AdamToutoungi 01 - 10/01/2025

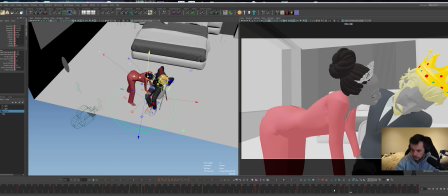20:42 That's way too sharp. Just give it some ease. Maybe it's a much tighter ease.
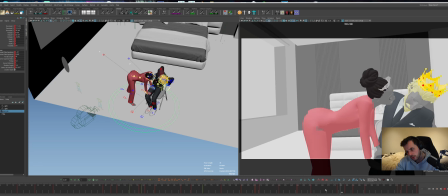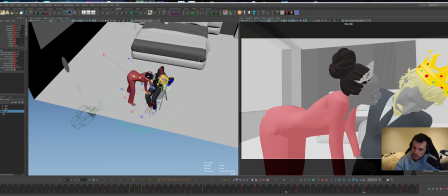21:00 Could be something like this. So yeah, there's a bit of experimentation still to be had before you kind of lock in, I think.
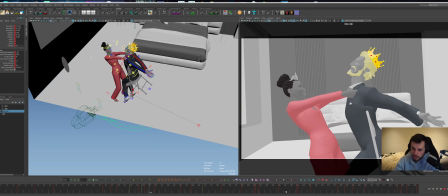21:07 So we spent 20 minutes playing around. I would hope that you would spend a bit more time to figure out some stuff.
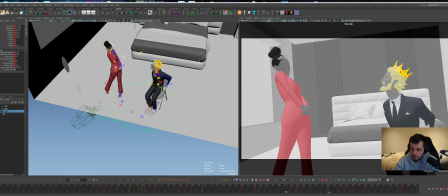21:13 But trying to vary those focal lengths and trying to make sure the composition is reading throughout.
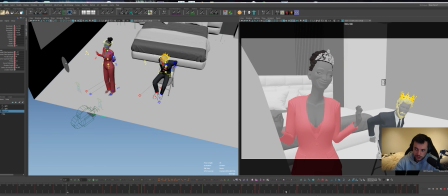21:19 You might end up with something which helps sell kind of the story a little bit better
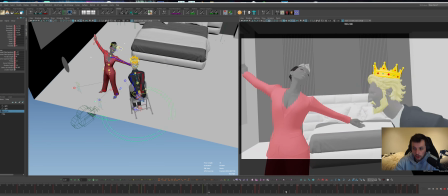21:24 and help kind of it all flow just via the cameras before we even talk about animation, right?
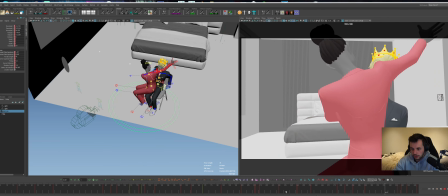21:29 So yeah, we'll maybe I can play blastly this and send it to you as an example.
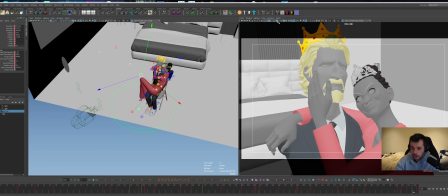21:38 I'm going to turn on, I like having these guys on sometimes, which are the tech safe and the
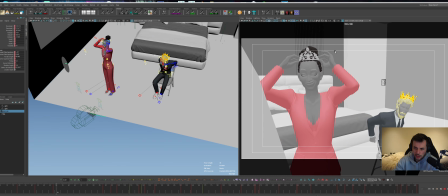21:44 camera safe things, which is usually in a shot, like when I've worked in film and TVs at some places, they're big on these, which are these little boxes. They're basically like any action that happens shouldn't be outside of this if you want it to read or whatever, right?
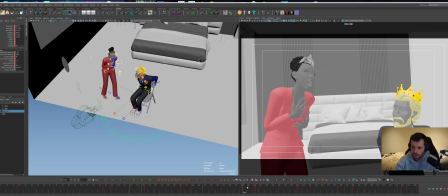21:58 That's like the rule of thumb. So like before, maybe you had a few things which were happening outside of it.
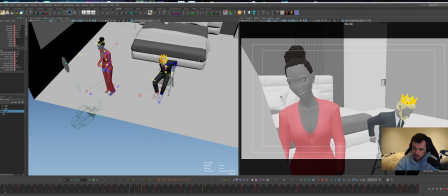22:04 And now naturally I've put it all kind of inside of this box. And that's something to pay attention to.
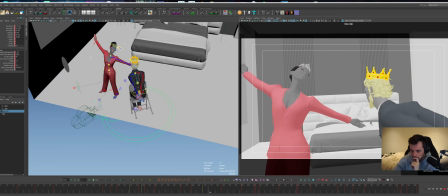22:12 So I like to animate with these on a lot of the time just to make sure that things are kind of framed correctly. That's something to think about.
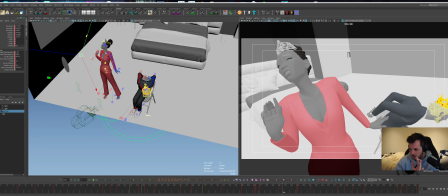22:18 Cool. So that's that's the cameras. We've blabbed about the cameras for way too long.
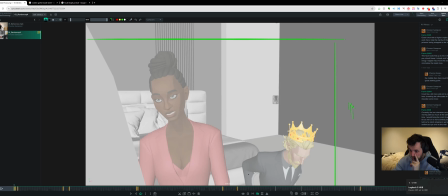22:23 Let's go back to the shot and let's talk about more animation and pose notes that I had and some idea notes. So let's go through one by one what I wrote down. We already talked about the cameras, so I'll skip that stuff. First one, I think her starting off in this kind of, it looks like she's pissed off to me.
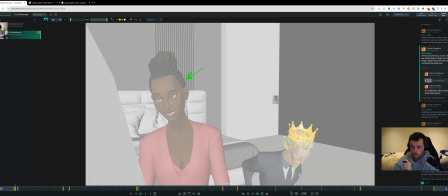22:41 Her starting off in that pose, I don't think is what you want. I think you already want her to be like, I'm the king of the world. I'm great. I'm amazing. Sassy. I really like anything.
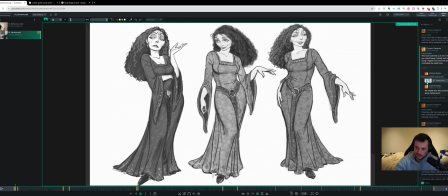22:51 Jim Kim, who's the character designer for this film, and Glenn Keane did a bunch of the stuff as well. This middle pose, that kind of like, sassy, look at me. And the guys in the background kind of sweating. That contrast, having that contrast from the start of her being super confident and not pissed off, but like,
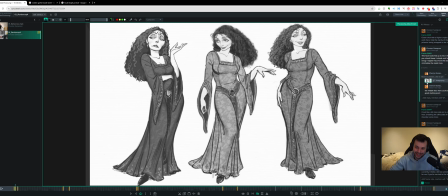23:10 I'm deliriously excited and happy about the situation I'm in, and this man loves me. It's that kind of trope, right? I don't think her being pissed off at the start doesn't help with that acting. So her kind of sitting there like, and then put the crown on,
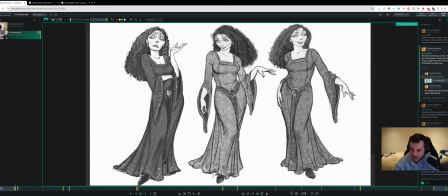23:24 very sassy, very that kind of feminine, femme fatale kind of thing, which I think a lot of these Mother Gothel poses kind of have in it.
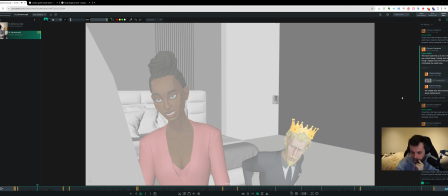23:33 That's something to kind of look at. Here I said separate the forms. Basically what I meant by that was, I think just being a bit more side on will help the clarity of it, and like his head readability wouldn't be inside that shoulder as much.
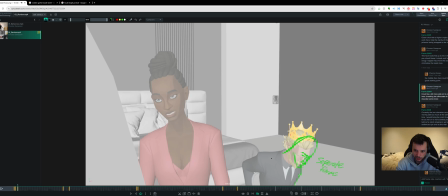23:49 So we already talked about having him a bit more side on in this shot anyway when we were doing the cameras part, so that would cover most of that. That was most of that note. Here, this was a bigger one, which I feel like their beats are overlapping quite a lot.
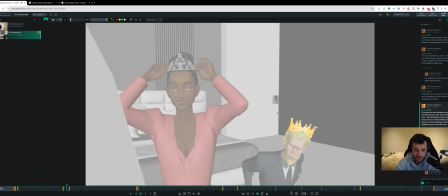24:03 So she puts the crown down right as he starts to sing, only a few frames later, and then she drops her arms, you know. So keeping those beats separate a bit more. If you could lead with the crown and the pose, and then he starts speaking and maybe she eye darts over.
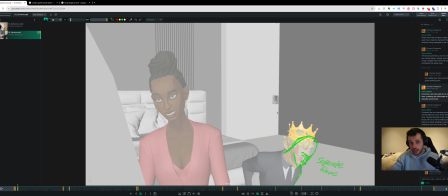24:19 That way you have her action, then his action, the audience are looking at her, he starts to act, you look at him. Instead of them overlapping each other, you kind of break up those two beats and it will keep the clarity a lot better.
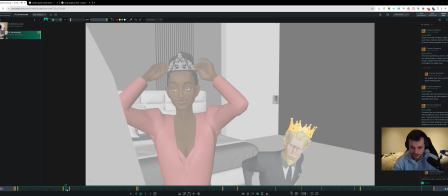24:30 So that's kind of the point I was making there. I mean, this is for a way later stage, but when he starts singing, he's kind of in this contemplative, and then when he starts singing, you open up the face, you open up the eye mask.
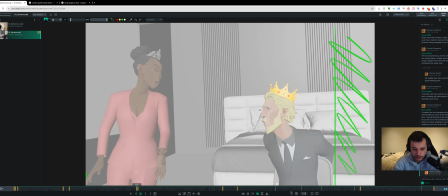24:46 That was maybe too early to give this kind of note, but it popped out to me. here's the camera thing I talked about.